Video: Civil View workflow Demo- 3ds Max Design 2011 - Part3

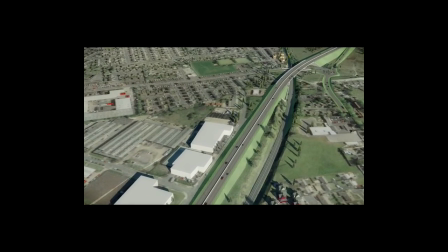So let's have a look at the end result here of all our camera animation.
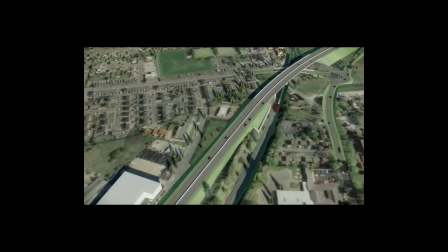We had a look on how to add realism to a camera by adding a little bit of noise to recreate the helicopter move here.
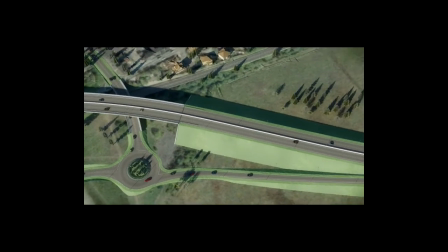We also created multiple different cameras outside of the camera that are animated along those corridor feature lines.
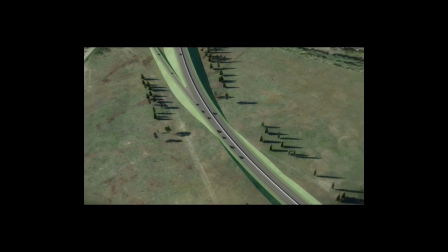But we are able, in the final output of all of these cameras,
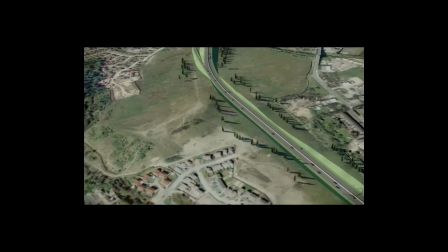to match both the camera animated along the corridor with the freestanding camera
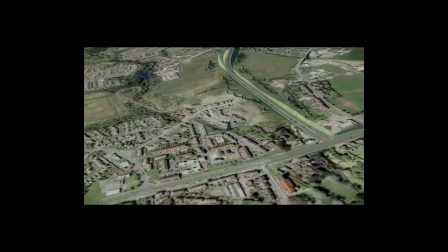that we animated outside of the corridor to drive attention and interest into
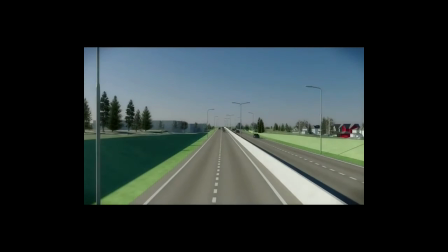our data set and to really experience this new corridor and the change that we've been
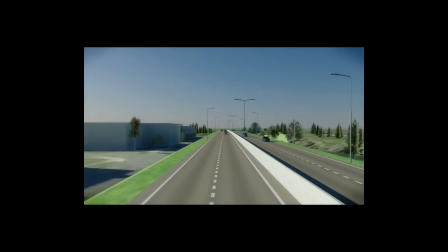doing to our data set and to the corridor feature line, including the existing road and driving attention to what is already existing in comparison to the new upgrades that we are doing to this data set.
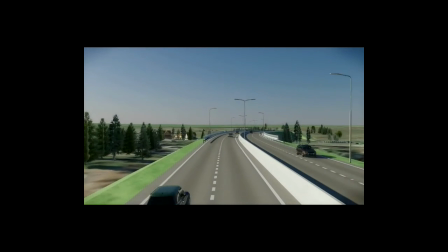Using the Autodesk Civil Visualization extension allowed to generate civil engineering
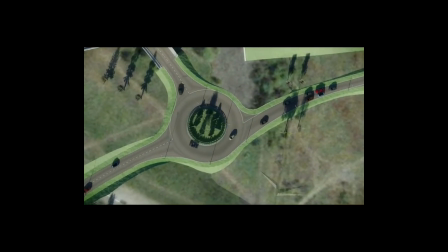projects extremely fast without having to become an expert in 3ds Max design,
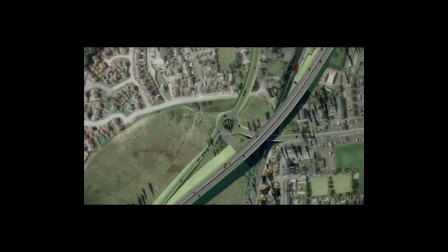also allowing to incorporate the design changes in our visualization, which is critical to design validation.
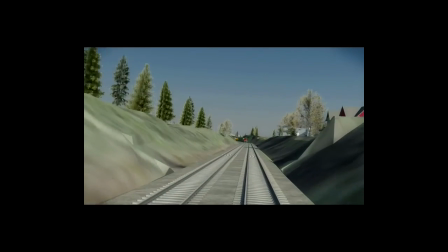The Civil Visualization extension allows a strong integration of civil 3D data in 3ds Max design.
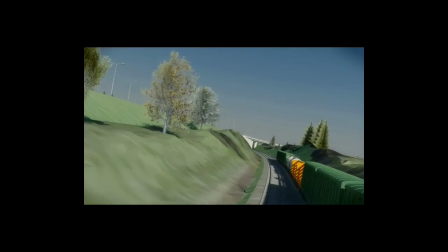With a style-driven approach and a parametric object library, you don't need to be an expert to generate high-quality visualization.
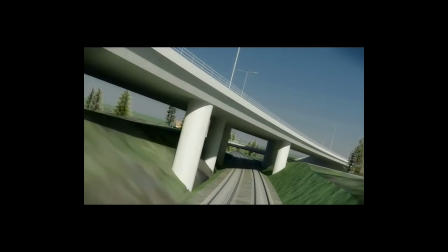And this will conclude our workflow for civil engineering with 3ds Max Design 2011 using the Civil Visualization extension.